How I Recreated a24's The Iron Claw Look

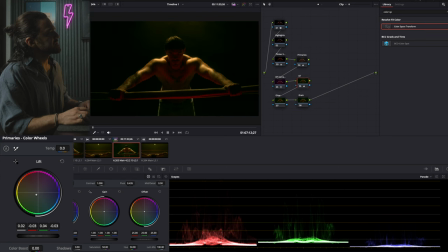8:03 And I'm just gonna bring up the shadows just a bit. Just like that, right?
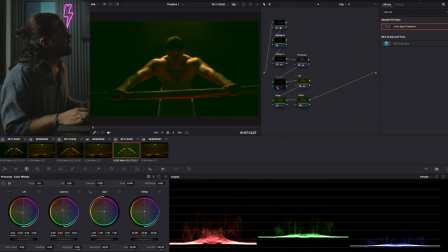8:10 You see that now? I still got green when I turn off the OT correction. I still have a look and my hair is not green at all. Now let's go ahead and add a glow effect to this just to kind of
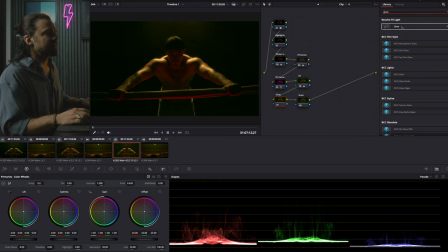8:25 separate him a little bit. we give it that 300 look as Mr. Gazi says and I'm gonna go with soft light bring down the spread shine threshold blend it and use the blend just to reduce it a bit and just add just the touch
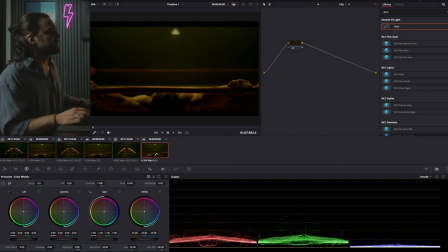8:46 all right we are getting closer and closer to our reference and the reason we are able to do that is mainly because we followed pretty much the same lighting principles when we
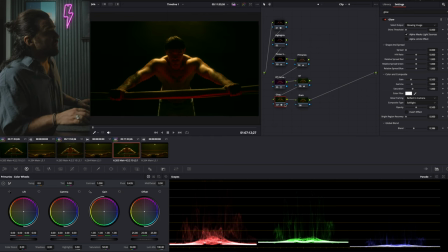9:03 were shooting this thing which helps a ton when you do this now let's add a little bit of grain film grain i'm just going to look
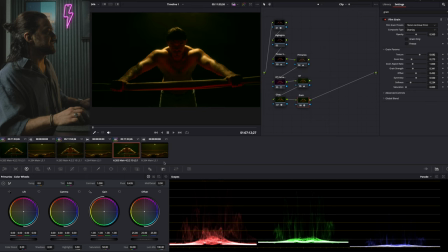9:21 a lot better now for the highlights if you look at the highlights here and you compare them to this is a lot more subtle as of this one it's a lot of specular and that's why i created this highlight notes at the beginning so what i'm gonna do is i'm gonna turn this
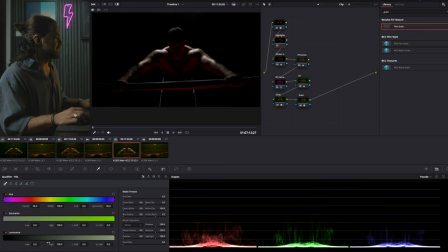9:37 on and we're gonna go and see where
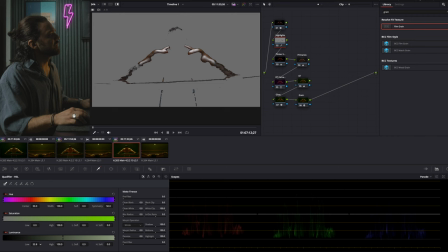9:43 we stand here so now let me go back to my primary wheels and i'm going to just
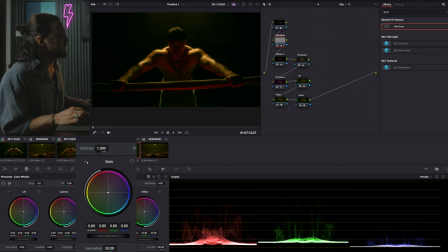10:00 bring down the highlights there you go this definitely gives it that film look and makes it a lot more similar to that now there's obviously a lot of tweakings you can do to try to get closer to this image but i'm going to leave it at that so we don't make this video too long but here's
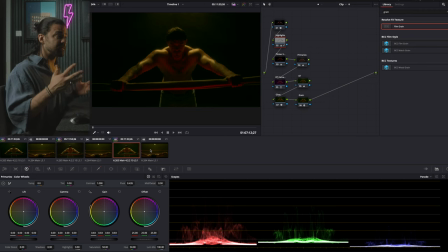10:19 the the sweet part of the video and here's the funny part you know we've all heard about the color match option in davinci resolve and we've used it and in most cases it really doesn't do an amazing job but when you have almost identical lighting as your reference just watch what happens when i apply the color match using davinci result you're not gonna believe this this is
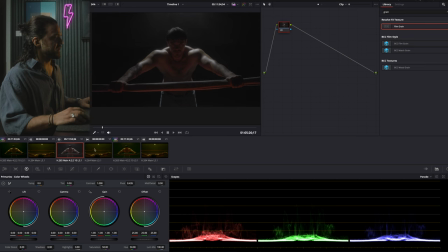10:39 the clip originally uncreated all right so i'm just gonna pick the reference go here and say shot match to this clip are you ready check this out boom
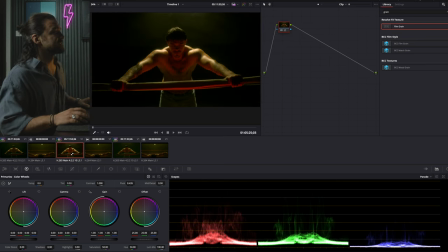10:56 just out of the box look at that look at that that's pretty amazing now obviously it looks a little bit too contrasty because this is this is the look that we got already
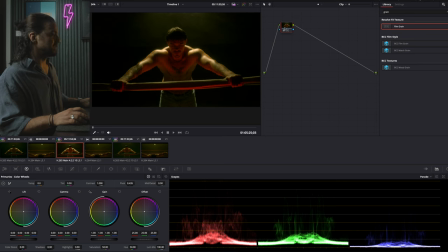11:11 manually looks a lot more neater but a little bit of adjustment for example that highlight note that we talked about at the beginning when you apply that
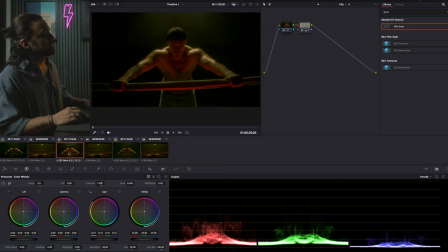11:28 already look how beautiful this looks right very similar and that is pretty much it guys so if you found this video useful let me know in the comments if you want me to do more videos like this until then stay safe